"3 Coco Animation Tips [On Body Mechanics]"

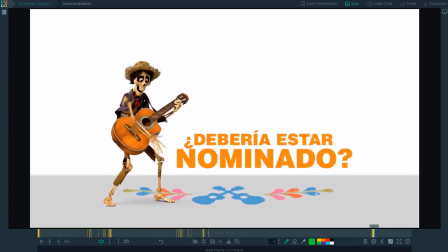thank you thank you very much later when hector starts his you know diving turn his hips again start the action with a little anticipation up and back but to give that move that you know diving into the excitement
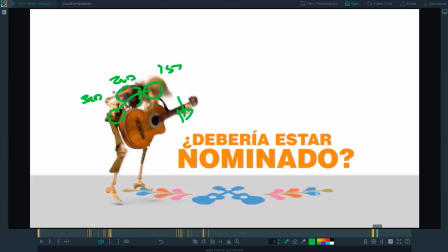feeling that they want the head then takes over leads the turn with the hips
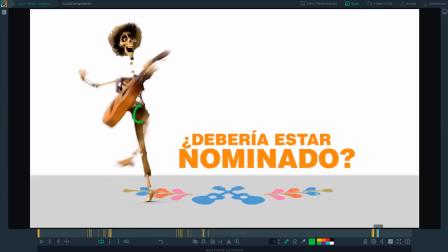dragging behind and the legs follow further even behind those hips they're like really the last thing to show up as he hits his full jump.
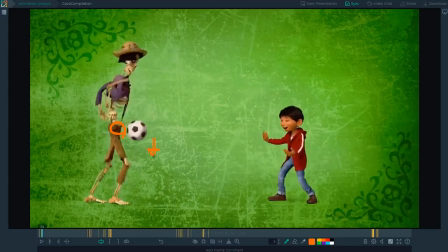So adding more lead and follow into your animation breaks up your movements for a very organic feel and the better you get at applying it, especially with shape change and bouncing hips,
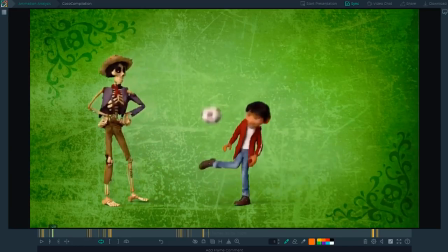the more your mechanics will amaze for even simple animations like a soccer ball kick. So how should you go about practicing these mechanical insights and leveling up. Well, what you shouldn't do is practice all three immediately in a 20-second animation. Start instead with one insight, bouncing hips. Then practice just one part of it, like vertical movement or weight shift. And practice it with a short, simple animation, like a sidestep or 180-degree turn or a hop. If it's more than three seconds long, you're doing too much. Once Once you feel good with that, add on one other small part to practice, then another, and then another. If you do that for an hour a day, your body mechanics will level up very fast. And if you really want to level up faster, don't miss my email tomorrow. It will test your skills and give you an invitation to a free live event with me where I'll help you reach new heights. You can visit this link or check out the description below to join my email newsletter and that way you don't miss out. Now, I'm curious, which mechanics insight do you think will help your animations the most? Shape change or lead and follow? Let me know in the comments below and I'd love to have a chat with you about it. Thank you so much for watching.
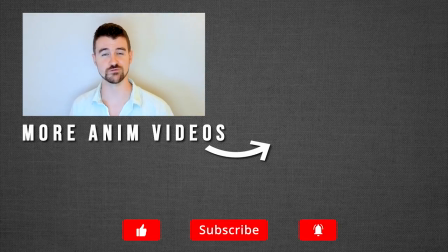If you like this video, then subscribe and ring the bell for more just like this in the future. That way you don't miss out.
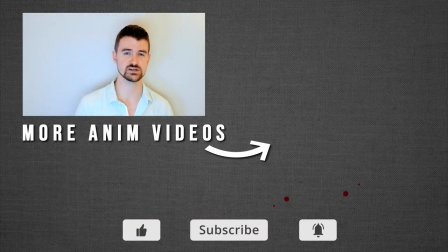Until next time, feel free to check out a different animation analysis or one of our other animation videos.
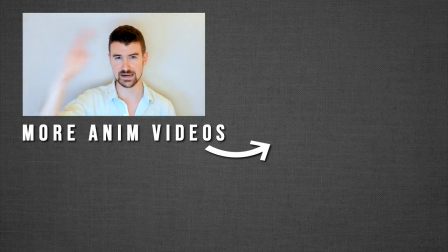Happy animating.